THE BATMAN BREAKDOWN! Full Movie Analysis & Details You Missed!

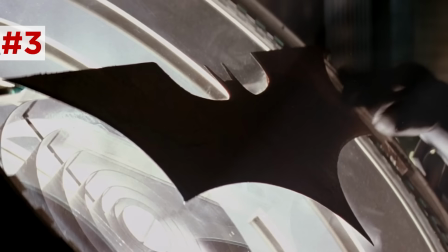And you'll notice this bat signal is not the clean stencil that we have seen before,
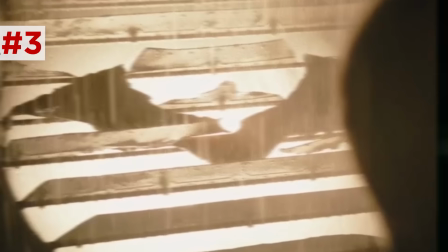but a chunk of metal jammed into the shutters of a standard searchlight, just showing how Batman and Gordon are really in the early days of their partnership.
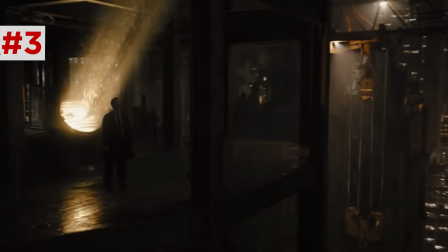Also reflected on the location of this bat signal in this unfinished construction site.
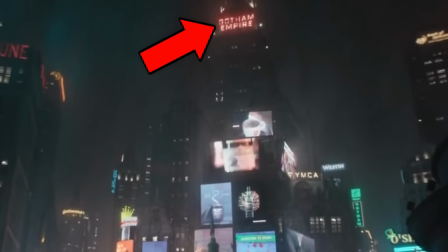Then we see Gotham's Times Square region with a Gotham Empire building, a Holiday Inn Gotham,
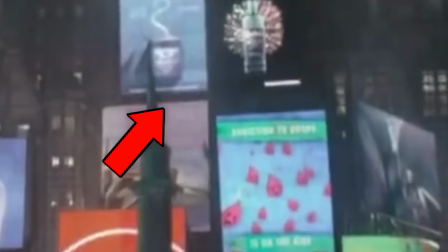a Bank of Gotham, the Gotham Tribune, and then this screen PSA warning addiction to drops on the rise.
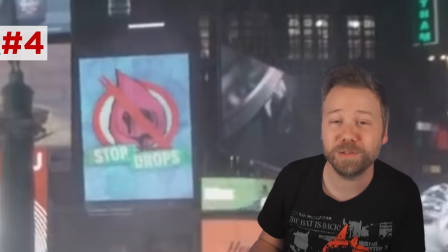Drops being the name of a new new eye drop drug of this world. The guy who robs the store is actually wearing a green drop mask.
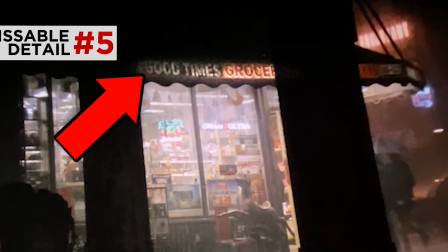He's a literal drop head. And this store is called Good Times Grocery, which is an Easter egg to the Robert Pattinson crime movie Good Time, which Matt Reeves said that he watched while writing the script for this movie that made him want to cast Robert Pattinson.
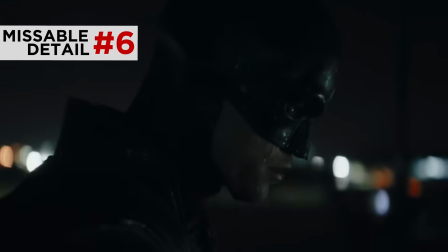And you'll notice it's almost always raining in Gotham, a detail lifted directly from the movie Seven,
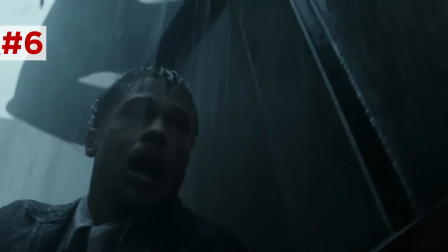in which David Fincher made sure it was raining in every exterior shot in the city to show the oppressive nature of urban life.
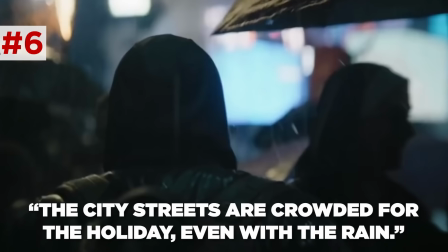Bruce describes how the Gothamites ignore the rain, all of this rain setting up the city's eventual flooding in the third act. The more water, the more the criminals are able to overtake the city.
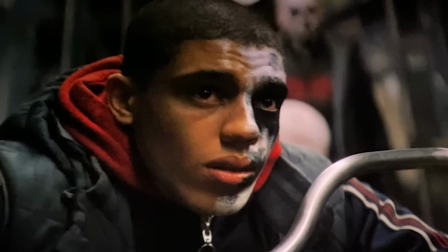Batman stalks this group of thugs wearing white face paint, though you'll notice their initiate, played by Jay Lasurgo, who actually plays Tim Drake on Titans,
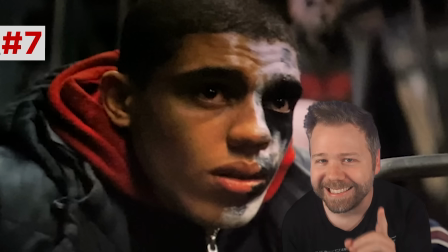he only has half of his face painted since he has not yet earned his full spot in the gang.
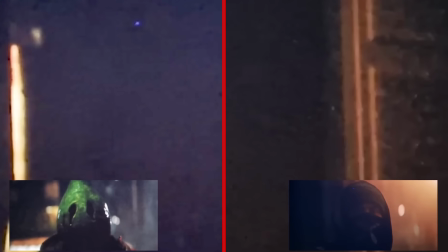Now, after we saw 2 fake outs where criminals looked into the shadows of an alley terrified that Batman would step out of them, finally he does here on the train platform.
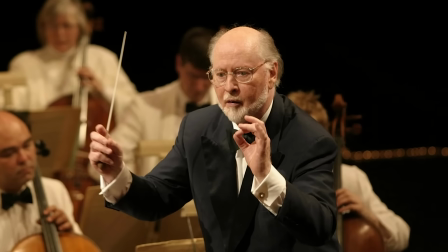Giacchino's score evokes John Williams' Imperial March for Darth Vader.
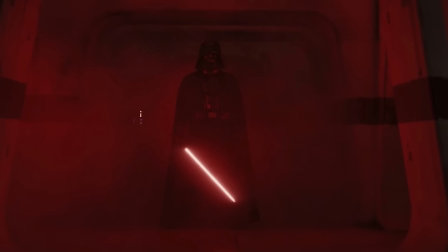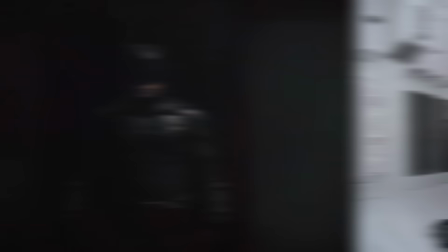And Batman's entrance here definitely recalls Darth Vader's first arrival through the smoke in A New Hope.
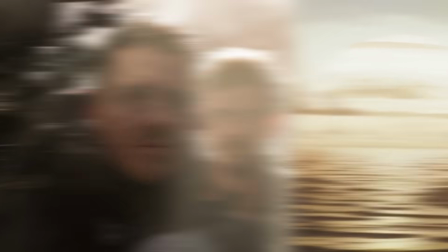By the way, the cinematographer on this movie was Greg Fraser, who also DP'd Rogue One, which had its own iconic Darth Vader shots.
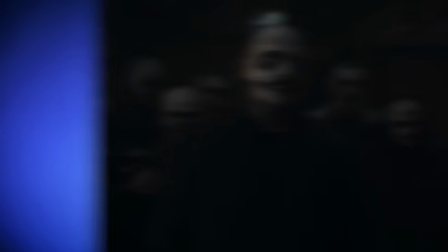And he introduces himself.
The hell are you supposed to be?
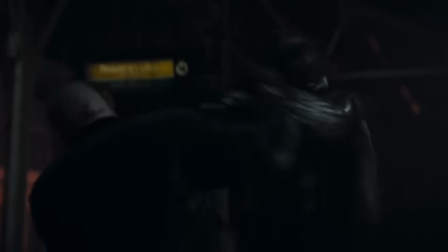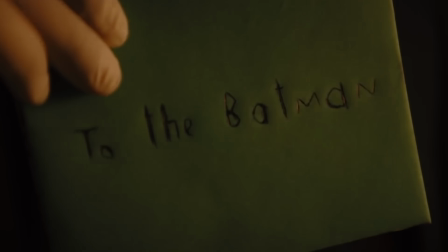I'm vengeance.
Yes! Now this is a year 2 Batman, still getting his name out there, and he's actually called Vengeance more often than he's called Batman in this movie.
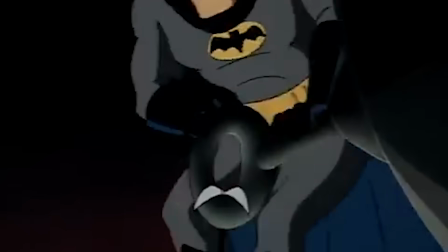Also, I am vengeance is part of his famous 3-line phrase from the Nothing to Fear episode of Batman the Animated Series.
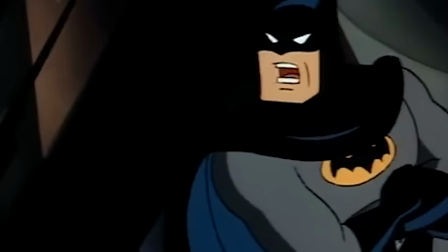I am vengeance. I am the night. I am Batman!
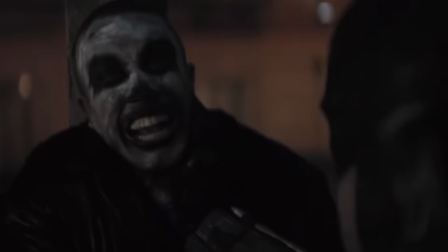Batman tases the last guy on the throat, showing that Batman's armor itself must be electro-proof,
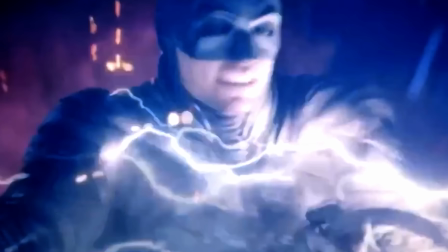setting up how he survives getting shocked by that generator in the flooded arena in the final act.
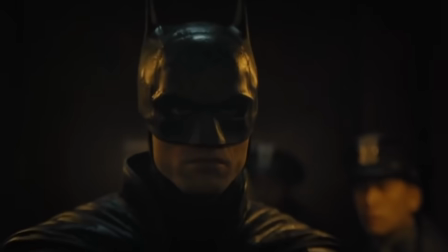Batman joins Lieutenant Jim Gordon at the mayor's crime scene, showing off some impressive detective skills,
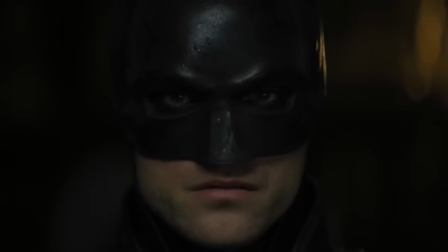deducing the thumb was severed when the mayor was still alive, and noticing a bloody mark on the floor from where the murder weapon bounced over there.
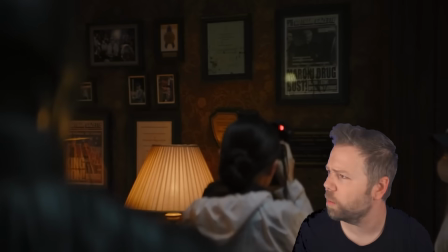That even the photographer was like, oh, what's he looking at? Oh damn, I should snap a shot of this.
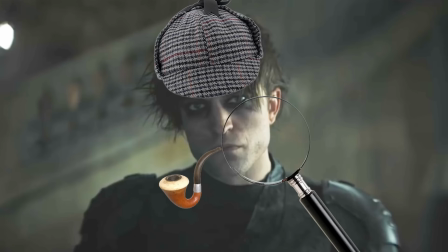Now, in a way, he does live up to his title of the world's greatest detective, but I would argue in this film, he's actually not yet that much of a detective.
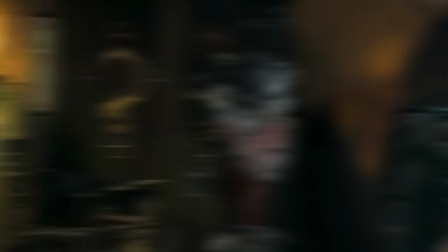He makes some crucial errors, but it makes for a much better story, especially for someone at the beginning of his career in vigilantism.
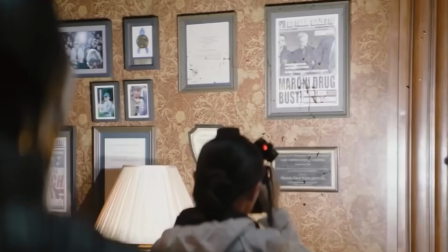On the walls are newspapers celebrating the mayor's Maroni drug bust, referring to the gang of Sal Maroni,
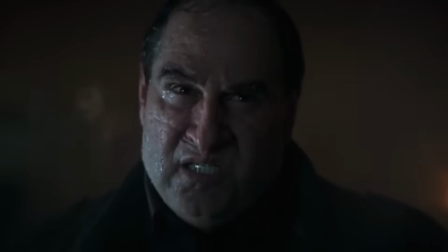rivals to the Falcones, the whole thing we later learn in the movie, a total sham.
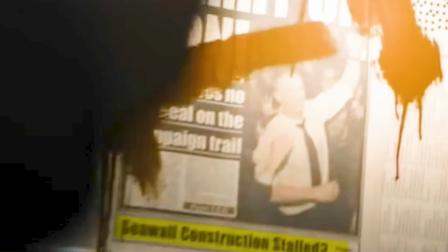Newspapers also include a subtler headline about the city's seawall construction problems, teasing the Riddler's final plan to target those seawalls.
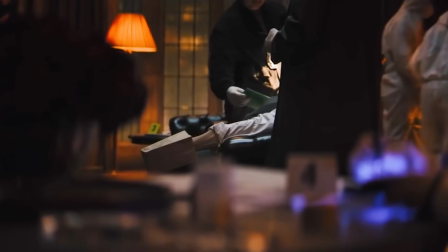And then this clue.
From your secret friend, who haven't a clue.
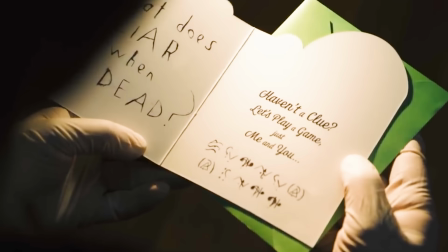Let's play a game. Just me and you.
This card with the skeleton saying,
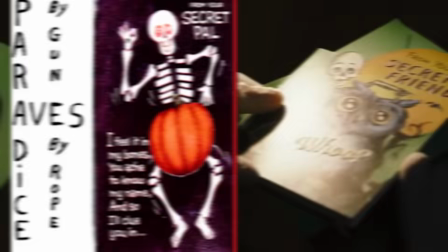"From your secret friend," was modeled directly on the real-life card sent by the Zodiac to San Francisco Chronicle reporter Paul Avery that had a skeleton saying,
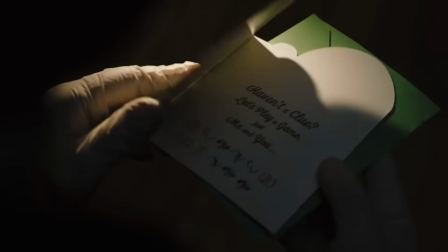"From your secret pal." The riddle is, what does a liar do when he's dead?
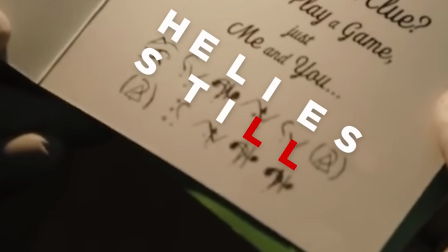Answer, he lies still, is decodable using the same double letter technique cited by Robert Graysmith in the Zodiac film.
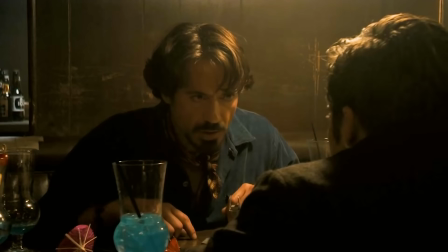What's the most common double consonant in the English language? The double L. And what's the one word that we know that he'll use in here at least once?
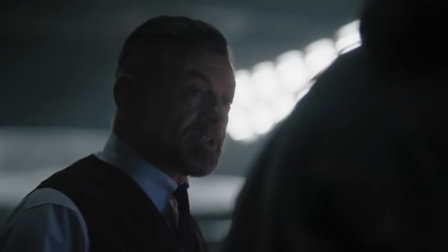Kill.
You'll notice how later Alfred will try using the same technique to mark off all the double O's
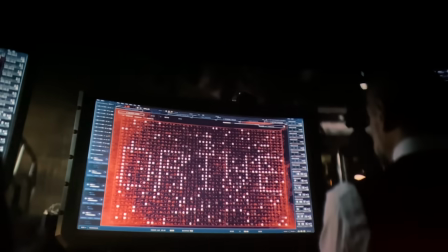before Bruce realizes that eliminating the 6 letters that they were given spells out the Riddler's favorite Ryan Gosling movie.